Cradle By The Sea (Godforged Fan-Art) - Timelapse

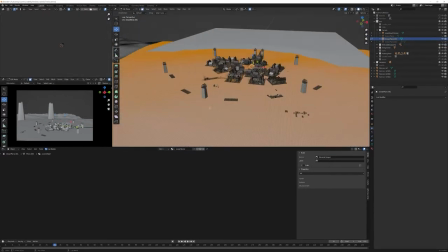674s
I realized that there could have been a better way of doing this I had a lot of trouble with this
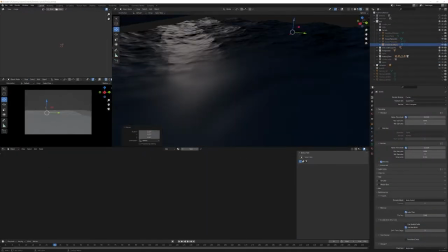680s
area around the town trying to get it flat while
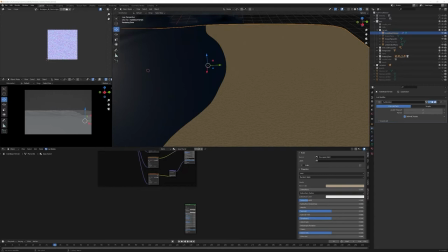685s
keeping the big waves in the distance it's it's very fantastical very unrealistic
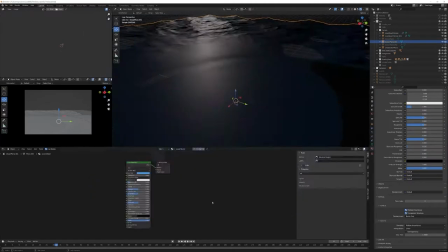691s
but it worked for the shot then with all of that
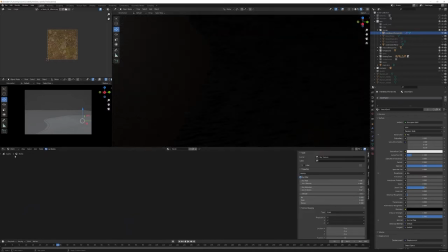696s
done I was building the shader for the water I couldn't be bothered trying any free textures or shaders on available online
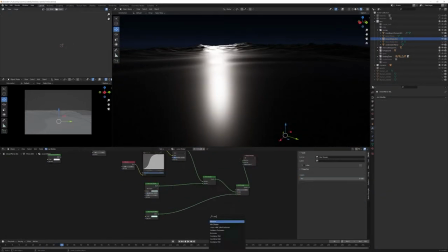705s
and you can if if they're out there I'm sure they are so I just decided to build it from scratch again if I was doing this properly I would have used the
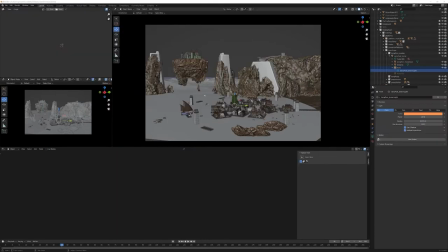713s
ocean modifiers foam shader instead of
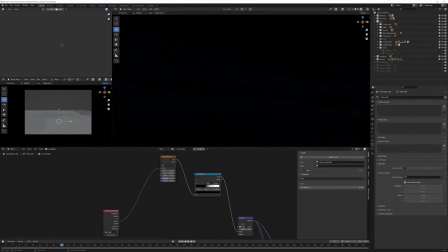719s
trying to use the pointiness value or pointiness factor it didn't work as well as I thought and I had some strange problems with the ambient occlusion trying to use that in cycles renderer but
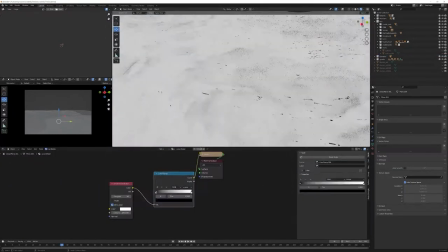730s
it ended up working fine and I made a a nice material that had
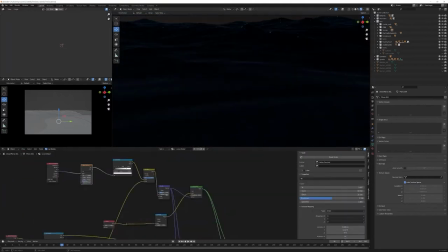735s
a nice deep blue to it so it stayed dark and specky
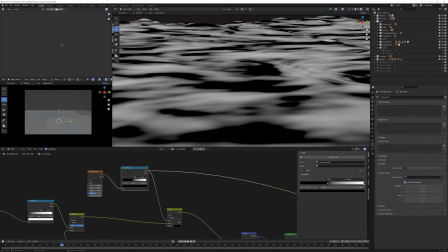740s
and nice like that which was a very satisfying and then I just threw a quick texture on
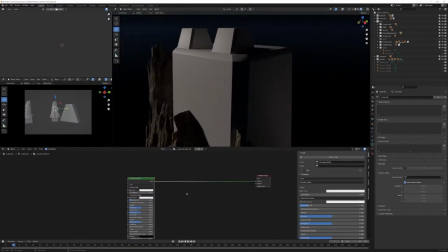746s
all of the the concrete areas and the concrete pillars originally they were
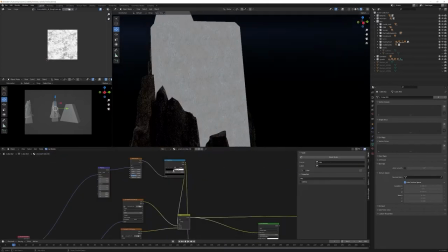751s
just stand-ins for where the chains should hang from but I
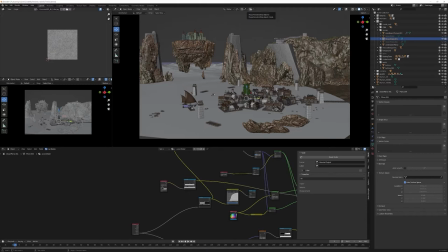757s
ended up using them and modifying them to be these big concrete structures trying to tell a story about
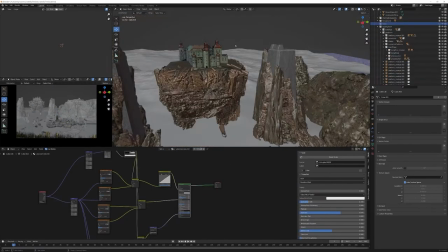762s
how the how this place was built by you know these
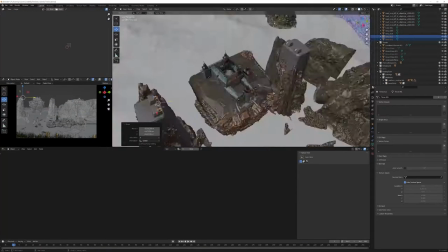768s
massive concrete structures being used maybe as platforms to construct it or to
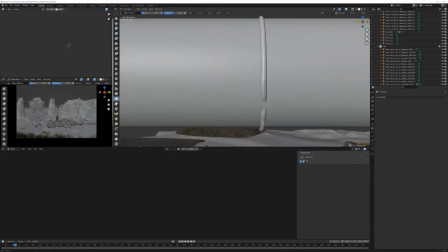773s
hoist up the cradle initially and yeah so any manner of things
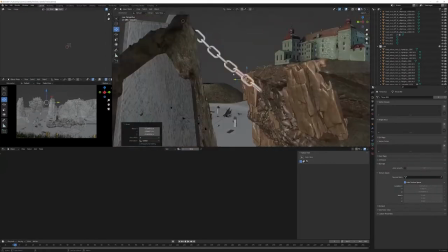779s
could have happened and this is kind of showing some of that
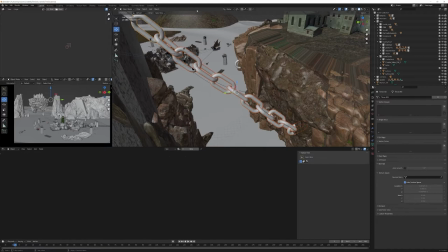783s
potentially and this was just a little guy on a boat to to add some movement
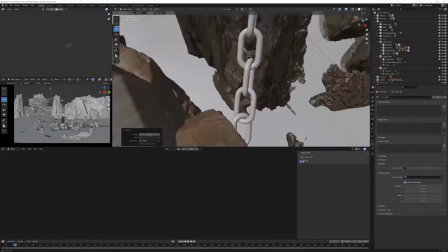788s
and some extra detail to the chains the cables leading up in
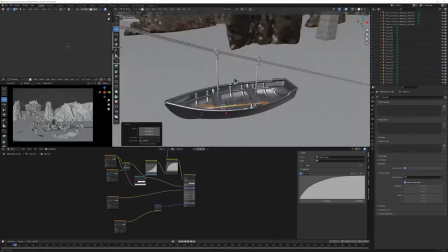793s
the end I deleted the chains that were leading up to the to the cradle
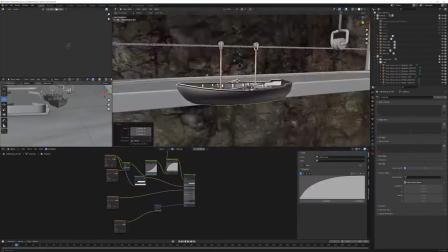797s
and only kept the big chains that hold it up and then in comp I in compositing
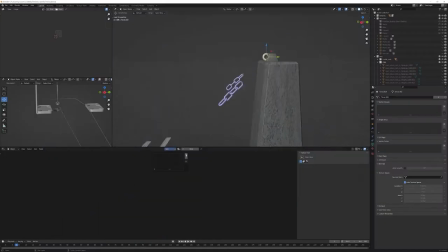803s
I added in a whole bunch of small chains to to match the description
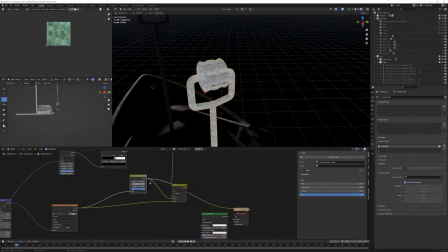808s
that the DM gave of the environment and here I was just texturing the
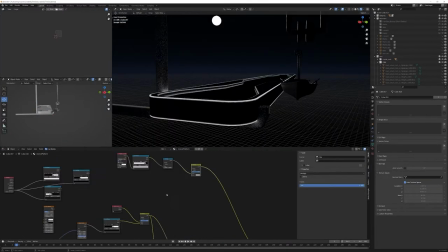813s
platforms just use some bronze textures because the in the
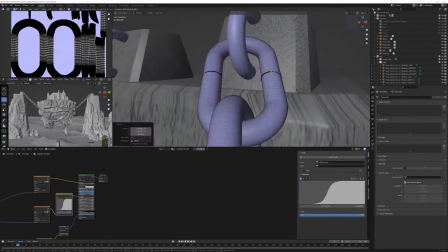819s
in the show itself they had some bronzy looking metal flooring and
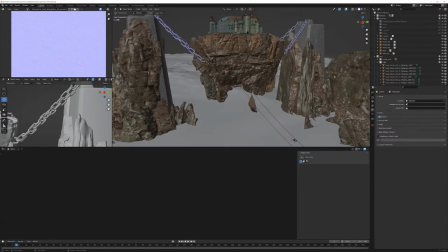824s
so I didn't need to add in the patterning because it's just too far away but I was
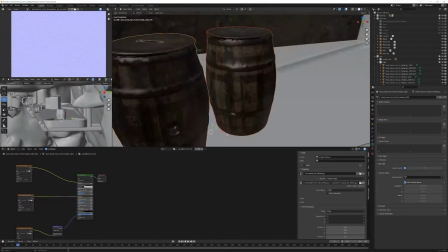829s
able to to get something that looked similar-ish and here I just made
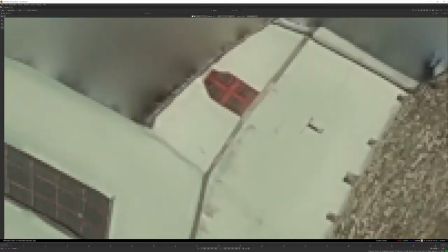834s
some small modifications to the texture for the castle to make
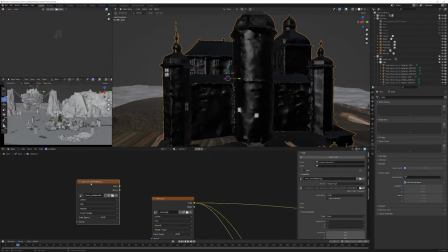839s
some window glows I used that is an emission mask and that just
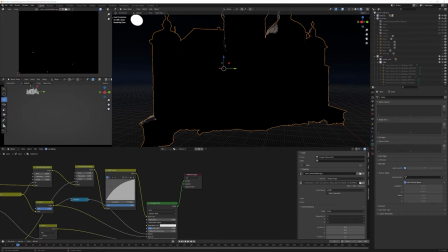844s
makes it helps to shape the castle a little bit more in the shadowed areas.
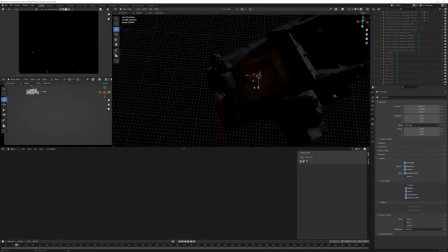849s
If I was doing this properly I would have spent more time on that but I wanted to get on
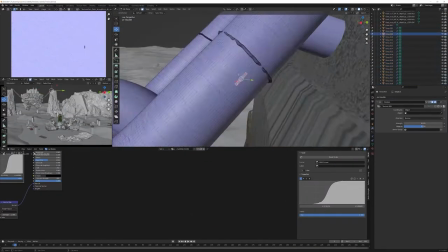854s
to what I'm doing now which is making the chains a little bit more heavy
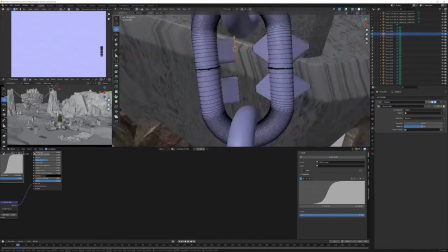859s
looking aggressive and so I figured adding in these
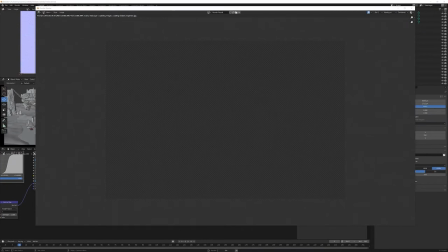863s
giant spikes onto the chains that would dig into the rock
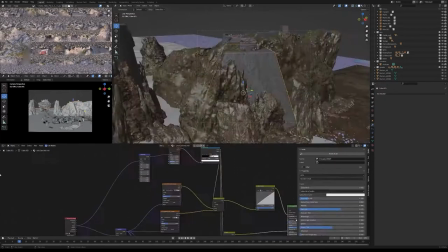868s
if the chains happen to break for any reason or that would add just this
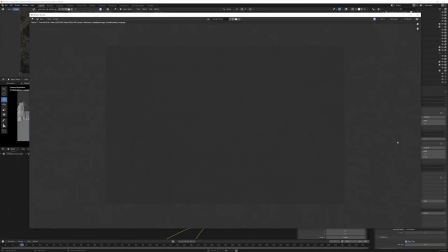874s
threatening nature to them would be a great choice and I'm really happy with how it ended up turning out.
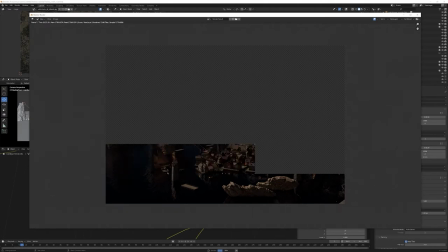881s
One of the challenges with this shot was rendering the entire thing.
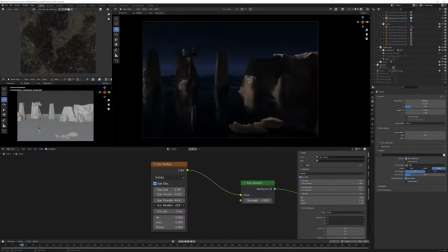885s
It was a big scene even though I had a lot of instancing and a lot of optimization.
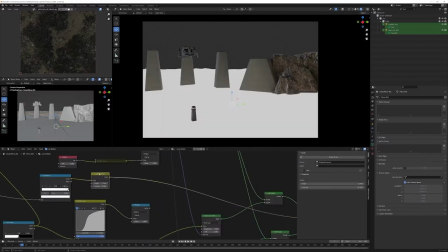892s
The rocks were incredibly detailed, the cliffs were detailed, the textures were high resolution to be able to be duplicated and tiled.